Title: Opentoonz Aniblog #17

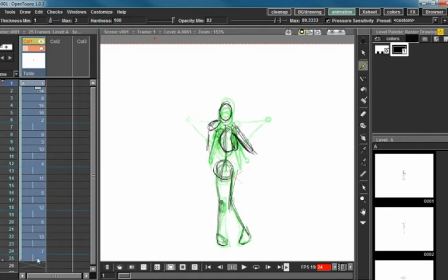1740s
So we're going to go ahead and reframe all of these to 2 and see what we get,
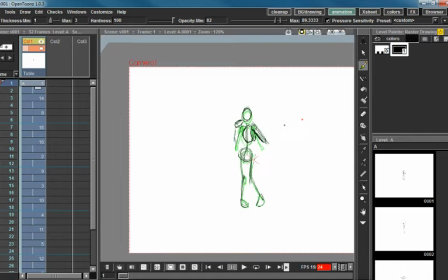1744s
because I haven't been working too much on timing, so it's probably a mess.
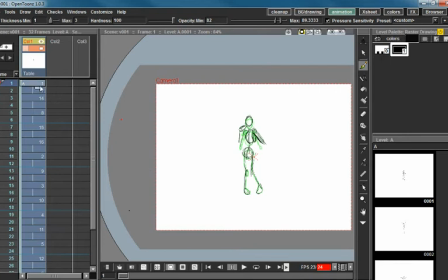1750s
Yeah, see, right there. Let's reframe it to 1 so I can look at this.
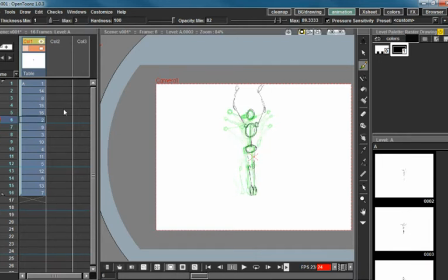1768s
Okay, right there. Way too much of a pop. Wait, I put that in the wrong section. That could be part of it.
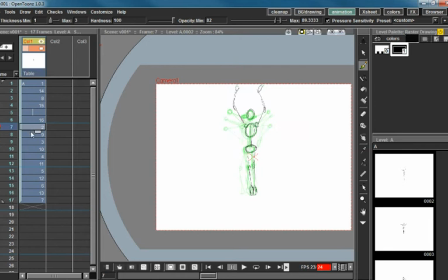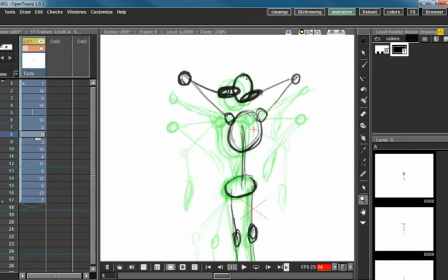1790s
maybe if I think I need to add some drag on these hands here. Oh no!
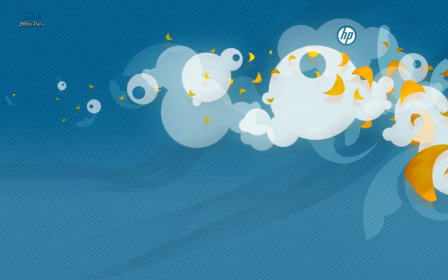1796s
When was the last time I saved? I'm not sure.
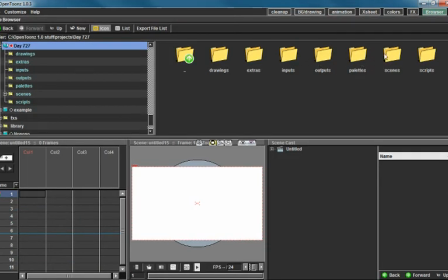1803s
Let's go ahead and scenes. Load scene.
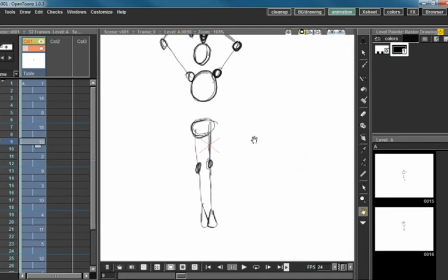1811s
Okay. Let's see what I got here. I still got all my frames. So what am I looking at here?
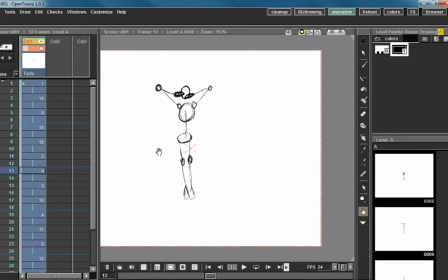Right here, this frame, I'm going to go ahead and
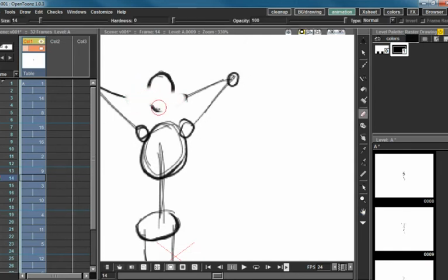1834s
add some drag on these hands. Because it's just like, they're coming right down perfectly straight, and that just looks weird. So now,
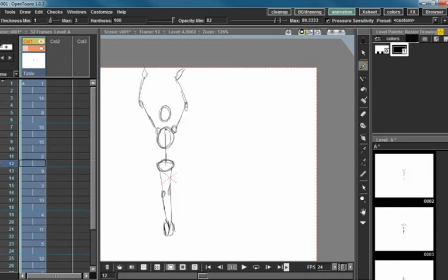1849s
that's better.
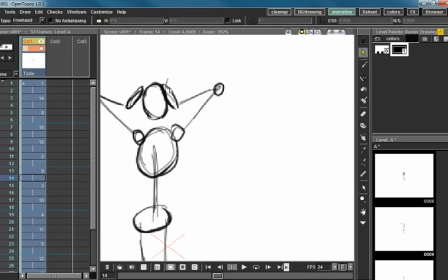1851s
But I'm getting some funky things going on with the head here, so I'm going to go ahead and separate that arm and the head, please. If I just do that,
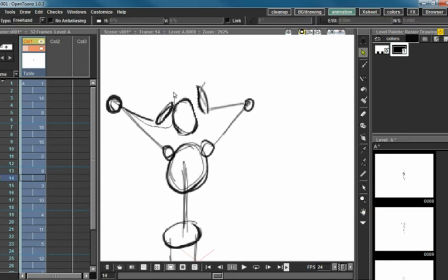1866s
and that.
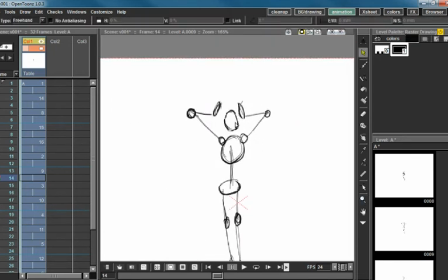1874s
Just pull these up a little bit higher, and I don't have to worry about them touching the head, because if they touch the head, then lines get all confused, and it's just not fun.
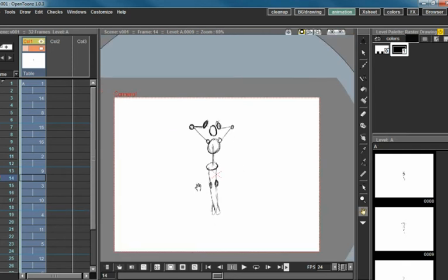1886s
I can't remember the actual word for it. There was a word that we learned in my internship about things touching. Okay.
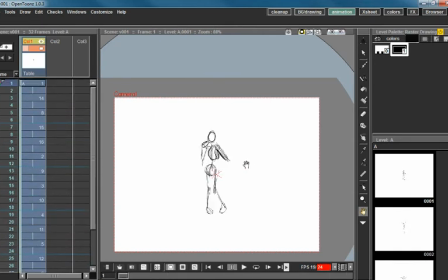So I'm looking at this and I'm going, this is way too much of a pop. So I want to add quick in between here.
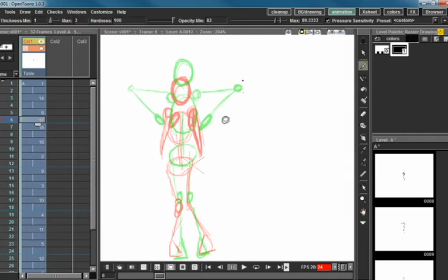1925s
I would like that to be a more gradual movement. I also have to be careful with this hand here because you're getting kind of like an upside down.
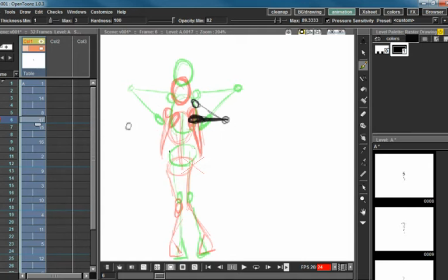1943s
And by that I don't mean upside down, but yeah, an up to the side and then down. So I'm going to go ahead and do the same thing here. And again, you've got up and there, so I'm just going to put this sideways. And at this point, you've got some popping also happening in the body,
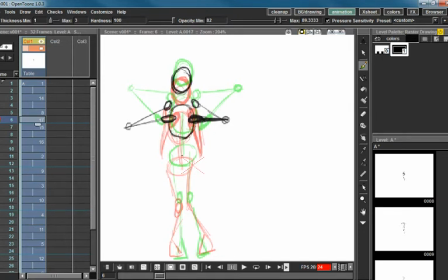1962s
where the body and the head are moving super quickly in these two frames, which is what I'm trying to avoid. I'm trying to make that slower, more gradual in this first part here.
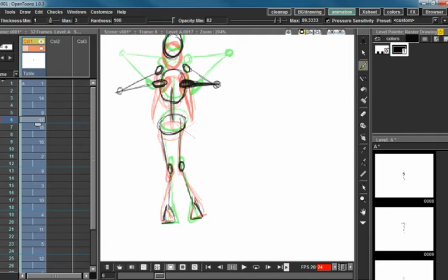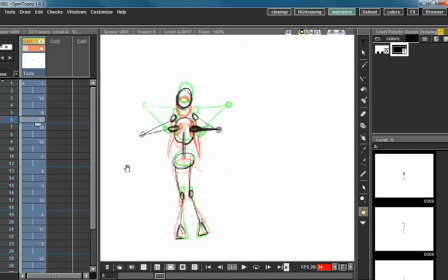1983s
So let's go ahead and look at that.